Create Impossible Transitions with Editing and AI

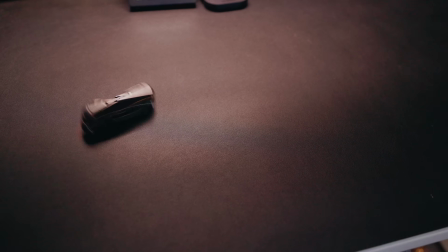0s
What if with a few simple techniques and a little creativity in post, you can make shots look smoother,
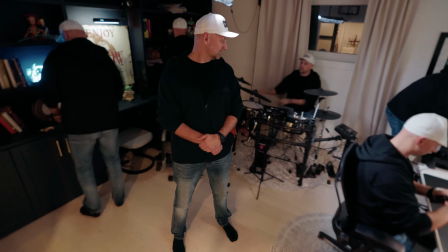6s
deeper, and even impossible? Today, that's exactly what I'll show you.
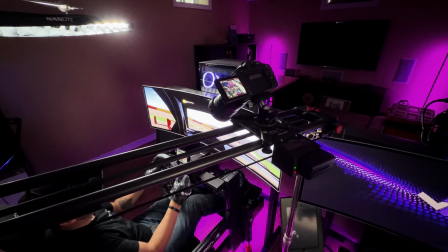14s
Movement is the easiest and fastest way to elevate your B-roll. Motion gives the viewer somewhere to go.
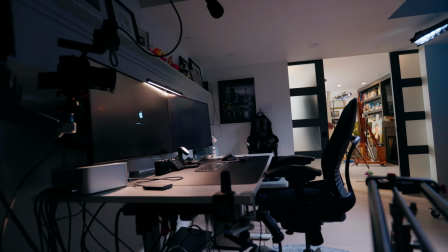21s
It adds energy, tension, curiosity, and most importantly, it tells a story without saying a word.
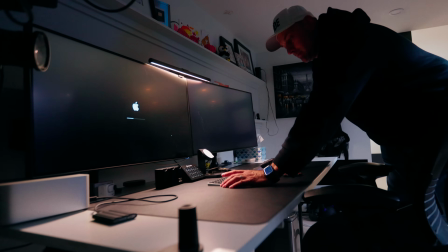28s
There's a reason it's called motion pictures. But there's a problem. Without a little creativity, most slider shots start to look the same.
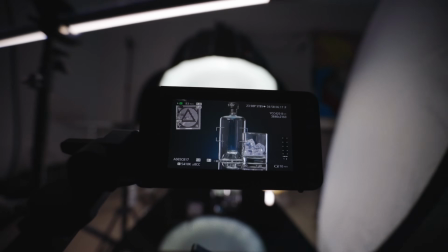37s
Slide left, slide right, push in, hit the end of the rail, reset, and repeat.
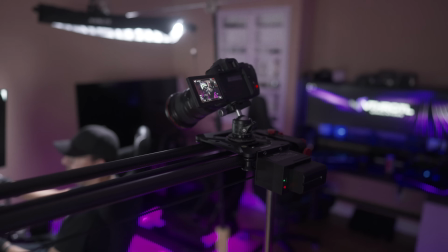45s
You're literally limited by a piece of metal. They're smooth, sure, but predictable.
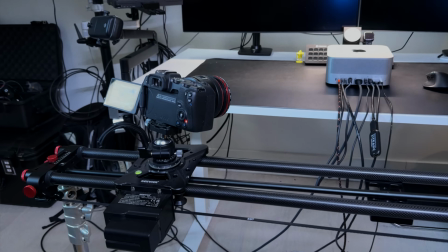52s
Sliders fix the biggest problem in beginner B-roll: shakiness and inconsistent movement.
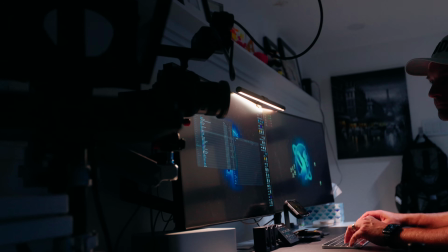58s
Sliders give you perfect, repeatable motion.
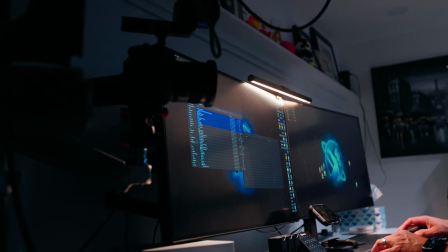61s
It's basically an instant filmmaker button, smooth, controlled, cinematic movement at your fingertips. That's where you need to start changing things up. I believe there are 3 core techniques every creator should master. So let's cover a few of the basic slider shots and how to instantly upgrade them.
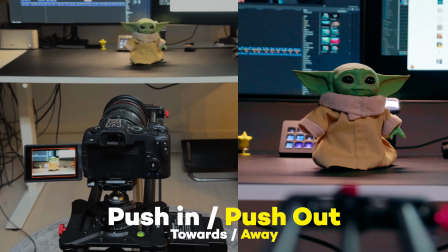81s
The push in and pull out. This is where the camera slowly moves towards or away from the subject.
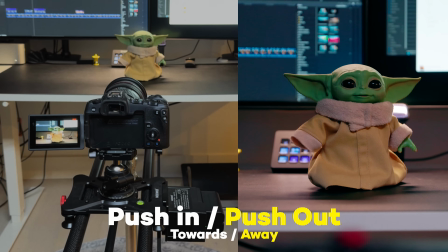87s
This works great for products, setups, and storytelling inserts.
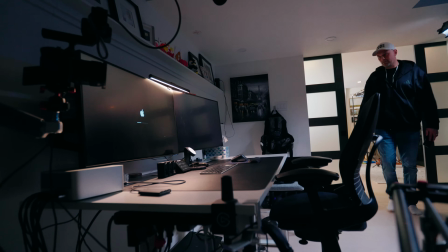92s
And the quickest way to elevate these shots is to add something moving within the shot,
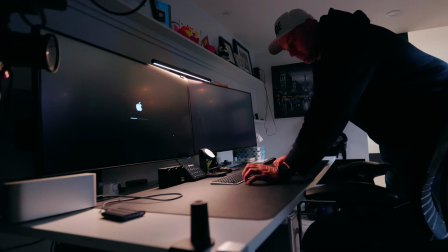97s
because adding in motion within a slider shot doubles up the intrigue for the viewer.
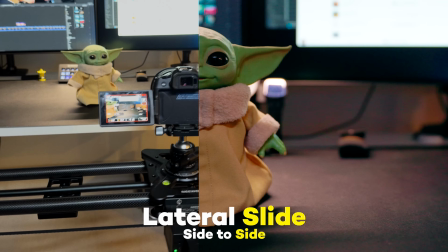104s
The lateral slide is exactly that. It slides across the subject to create a natural parallax.
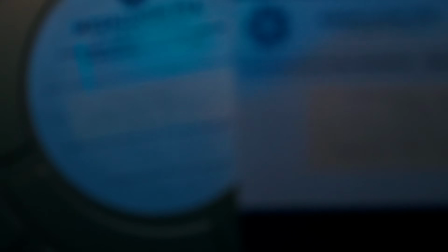110s
This adds depth even with small sliders. And an instant way to elevate the shots is to use objects in the foreground.
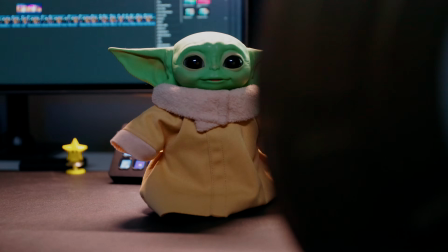118s
This creates great opportunities to do reveal transitions within the same slider motion
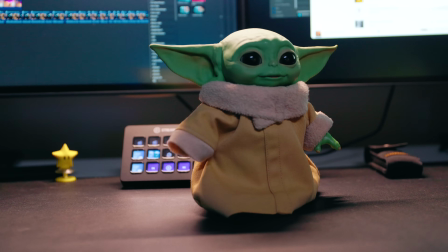123s
that really adds intrigue and keeps the viewer subconsciously guessing what's coming next.
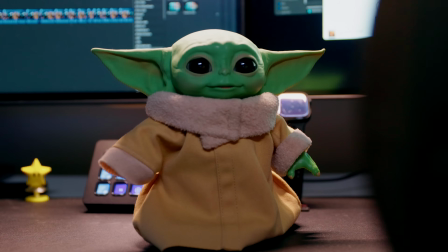129s
And by adding in a subtle digital zoom effect in post, you really add to that secondary motion that once again elevates the shot.
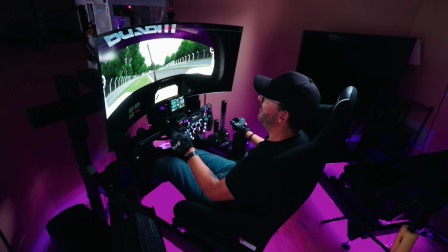137s
A simple slider move is surface level filmmaking, a nice steady shot.
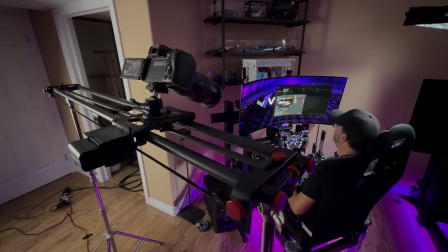142s
But using sliders with repeatable motion opens the door for some great visual storytelling.
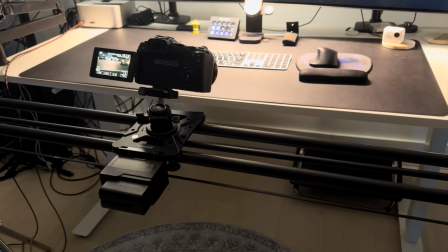148s
Within that simple shot and some simple editing, that one shot turns into a complex build-out like an everyday carry,
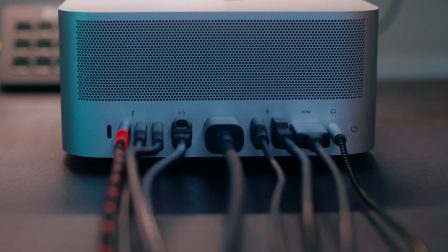156s
or a desk setup reveal, or a cleanup montage in a single slider move.
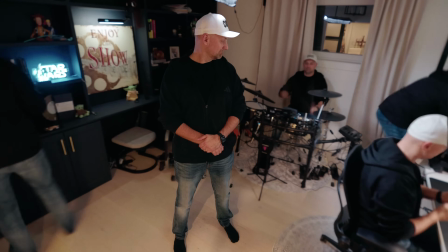164s
These 3 techniques alone level up your B-roll and slider shots.
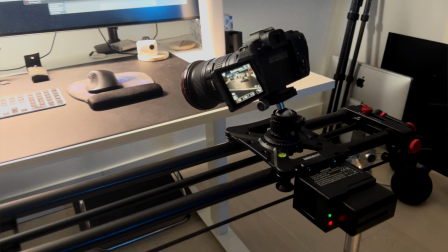169s
Once you understand that the slider is a motion control rig and you can shoot multiple passes,
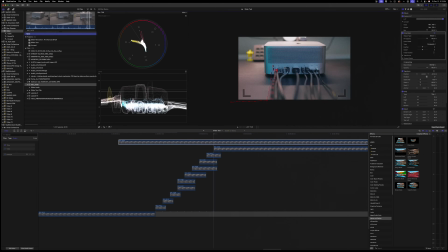174s
stack those shots, combine them, and mask and edit them creatively, that's when things start feeling impossible. Here's a hard truth though. Even the best sliders have a hard limit. You can't slide through objects, and you can't create impossible physics. And at a certain point, no lens or rig can physically go where your brain wants the camera to go. But that limitation is exactly where today's sponsor comes in. Luma AI's Ray 3 becomes a powerful creative companion.
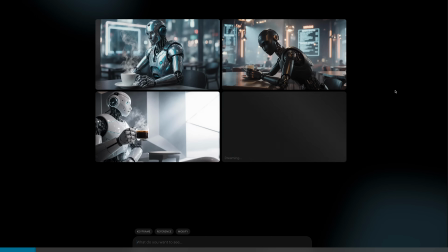208s
It takes your text, images, and video and turns them into high-quality, realistic 4K HDR videos.
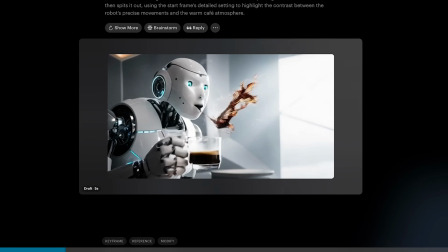215s
It actually understands the creative intent. I used Ray 3 to create an impossible transition.
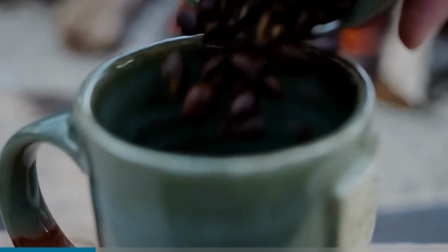222s
I wanted the shot to start dolling into a coffee mug and then fly into the mug and reveal the coffee beans.
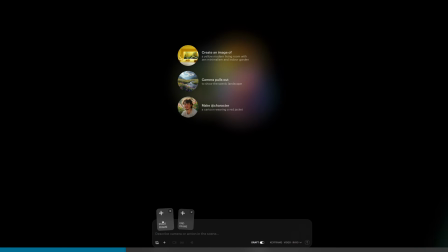228s
Here's how I set it up. First, start with a real frame. It could be a product, a person, or anything that you want.
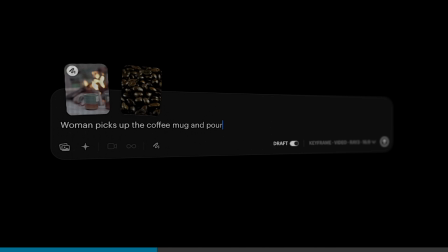236s
It could be the last frame of an existing shot. And in this case, I used a shot of a coffee mug being picked up in front of a fire.
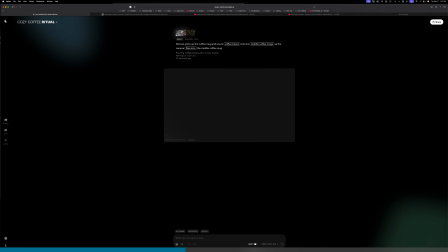243s
I told Ray 3 to fly into the coffee mug and reveal the coffee beans, which was my end frame.